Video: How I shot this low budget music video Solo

It sounds a bit stupid, but like, it really is super important if you're like a one-person band.
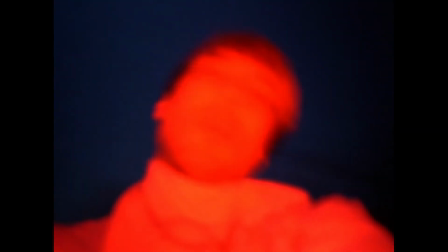I knew I wanted this sort of dark, deep blue look, and I knew I wanted this like warm, glowy sort of sundown vibe in the forest, so I made sure that I shot Noah in the forest at those times of the day to give me that sort of aesthetic and that sort of
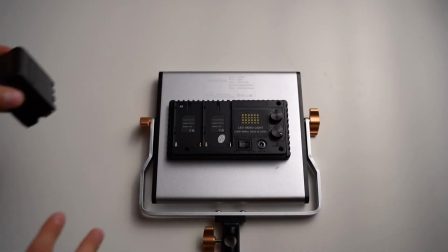look. I also just shot this whole project with one light, which is really, really cool because it was super light and easy to carry around.
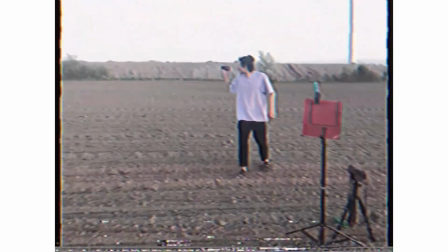Yeah, and I just used it with a red color gel and used the color gel when I needed that sort of highlight or some depth to the shot, and I just experimented with it.
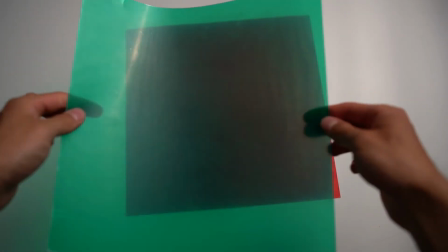And then I also used like another color gel, like a green, because I knew I wanted Noah to look like f***ed up in this one shot.
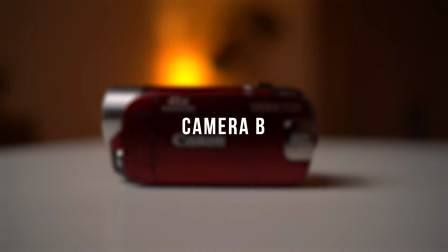Anyways, camera B, this Canon camera,
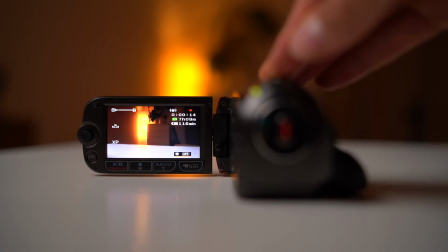and it really gave me this like long ass zoom effect that I really love because it just like, for me it's very nostalgic.
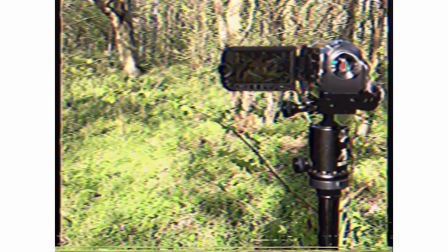Like I used to have probably this camera, something similar when I was younger, and just like zoom in on like whatever I was filming.
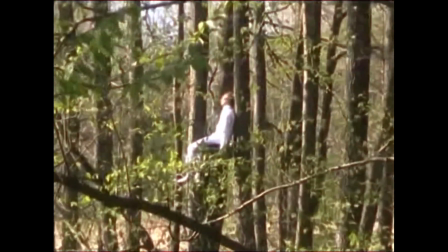It gave this dreamy sort of nostalgic feel. Post-production. There's just a few things that I always use that kind of help me add a bit of diversity to my, my shots.
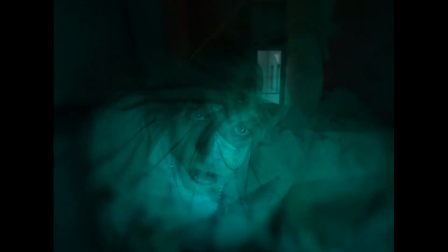A personal favorite is just making many Noahs. Like making lots of the people,
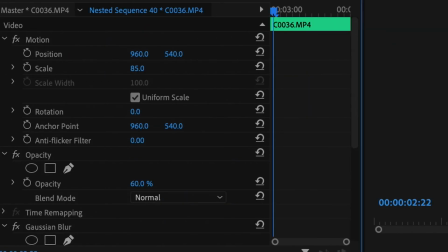and by making multiple layers of this person and adjusting the scale and the opacity of the clip so that they're slightly different,
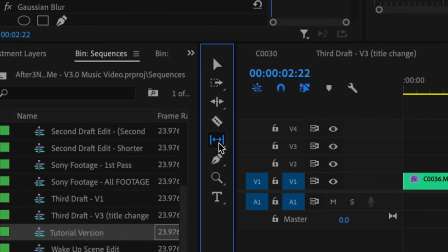and then using like the slip tool to just move each clip to a different moment. Like I did that a few times in this video. The effect number 2 I kept down the same speed and just slowed the wind turbines down so it was slightly edgy.
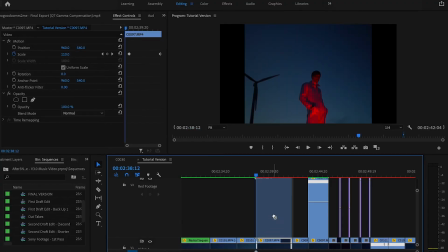To do this, basically what I did is I duplicated the clip, masked out the wind turbine,
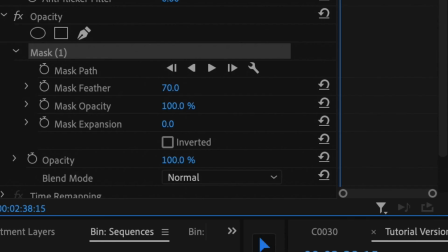added a small feather around the wind turbine, slowed down the clip to 5%,
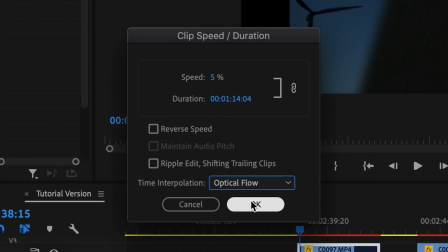turned the clip to optical flow so that it would be super slow and smooth.
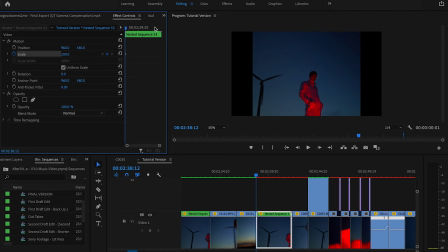And then I nested the two clips so that I could add a small artificial zoom with keyframes to both of the clips at the same time. And then for the color grade and the aesthetic of it, I knew I wanted to make it feel very filmy and grainy and a bit rough.
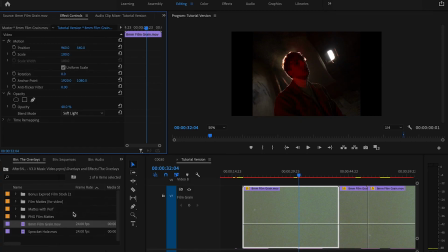And so I added some film grain and then added some red halation as they call it,
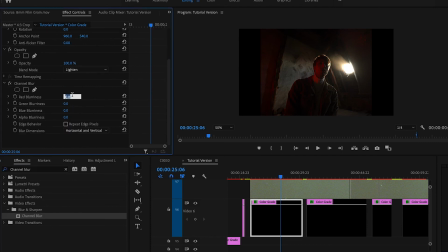which is a phenomena that happens when you shoot on film.
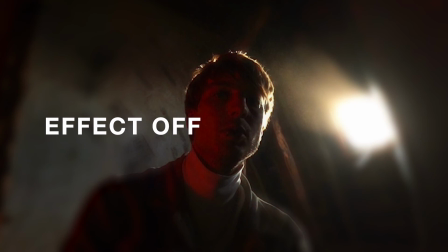Basically like the outsides and like sort of the highlights of subjects and objects become slightly red. And then yeah, I used just like a ton of like these film burns and how do you call them?
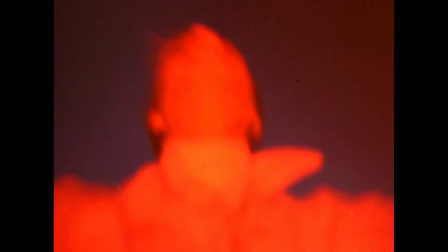Light leaks to like sort of break up shots and how they were. And yeah, apart from that, that's what happened in post-production. We have that middle section where I add a bit of sound design. Break it up a little bit, make it seem like it's a different world environment. And yeah, that's basically the breakdown of this video. Thank you very much for your time, human beings, aliens, people. Have a lovely day, and I'll hopefully see you again soon. Peace.